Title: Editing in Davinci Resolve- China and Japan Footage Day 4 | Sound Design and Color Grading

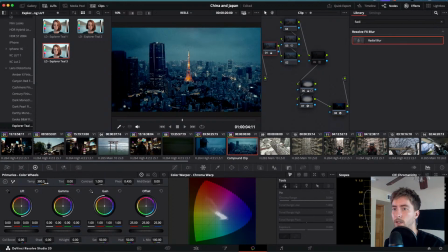(82:45)
It's so blue though, so let's try to bring some warmness to it.
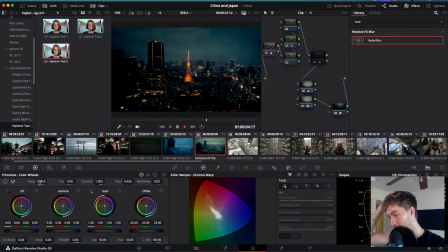(82:56)
I mean, this looks like a very stylistic image. Like,
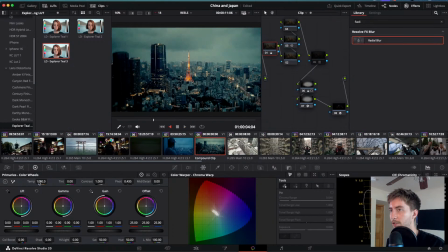(83:03)
it's definitely being pushed. It's definitely being pushed. This is what I would like it to resemble a little bit more.
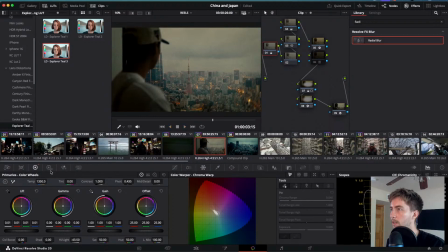(83:18)
I don't know why it's not looking like this.
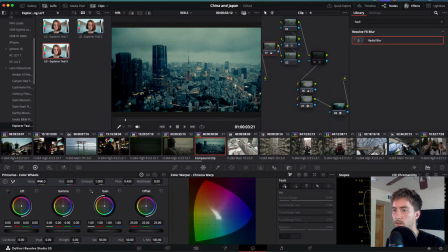Okay.
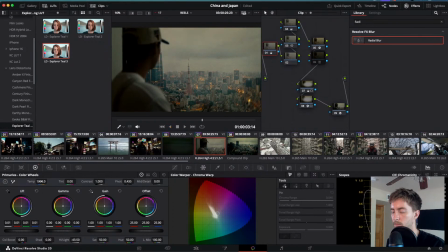Have to match it pretty closely.
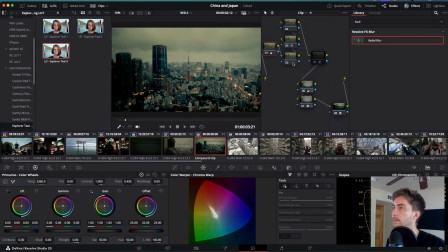(83:45)
This one has a saturation issue, I'd say. It's a little bit too saturated. But maybe we can bring the colors out by color boosting it.
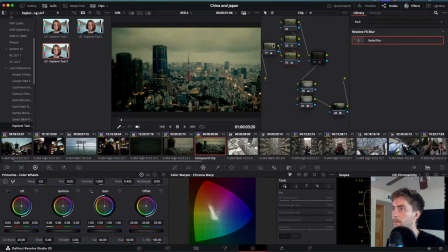(84:03)
No, still. This one's too warm now too. You can just tell by the photo how much more saturated this one is.
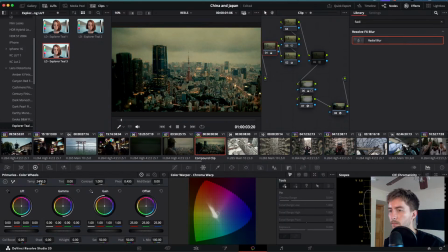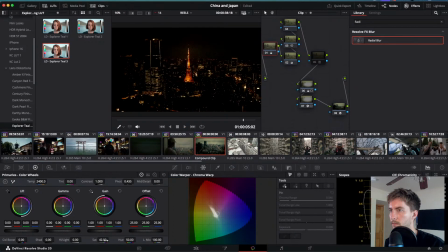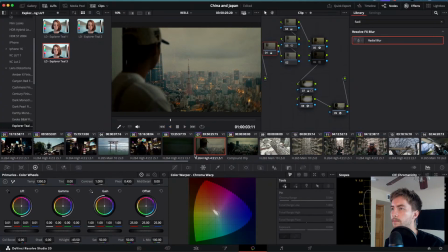(84:36)
This one could be a little bit cooler, I guess. And I'll introduce a little bit of green. So it matches the other one.
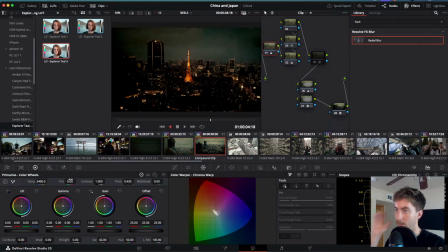(84:51)
I'd say that's pretty close. But guys, this image looks kind of crazy.
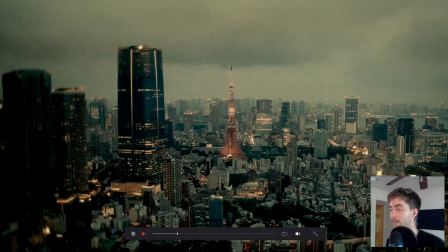(84:58)
Like, there's so much grain.
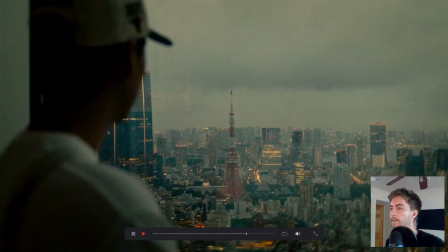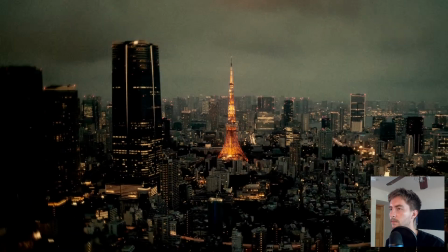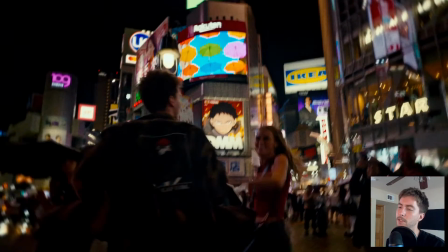(85:12)
But I am trying to be much more stylized, so like
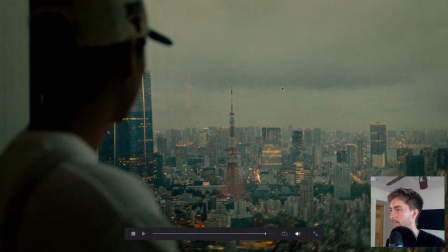(85:17)
I'm okay with these images looking like an old vintage movie, like a crummy movie. I don't know why.
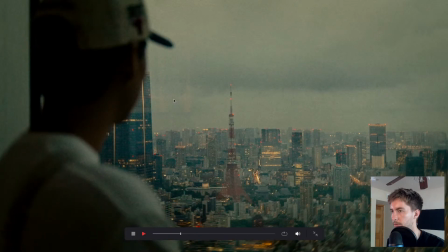(85:29)
I think I'm feeling weird about it because there's so much grain already in the image because it was shot when it was dark.
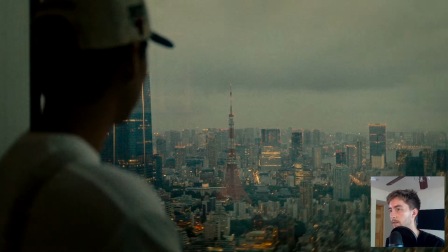(85:43)
It's a crazy look. It's a crazy look. But now we have the train actually matches this pretty well.
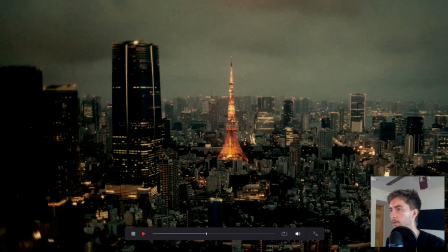(85:51)
So it goes from blue to blue to blue. And it'll go to blue again too.
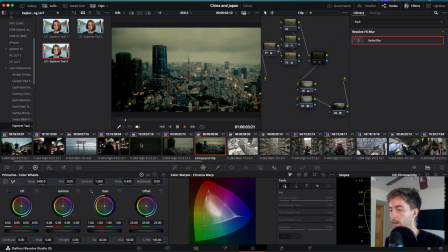(86:02)
So we're going definitely grungy in this color grade right now. That is the direction we have kind of chosen for it.
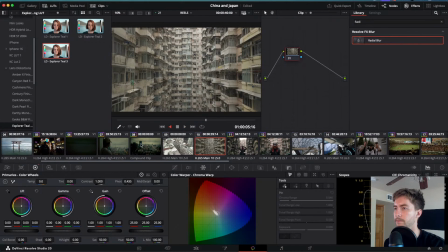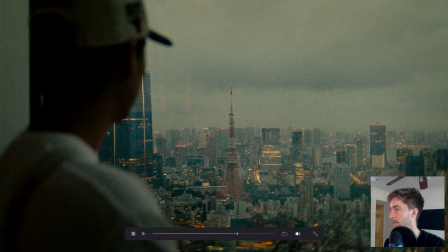(86:18)
I love the distortion on these edges, by the way. This radial on the edge is so sick.
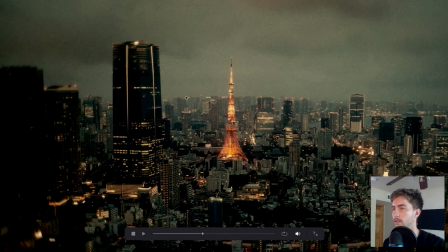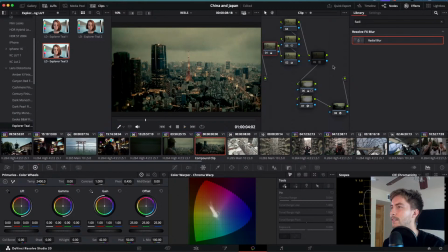(86:30)
Let's see how much this dehancer is affecting it. Okay, it's super punchy too, so let's mess with the black points. We can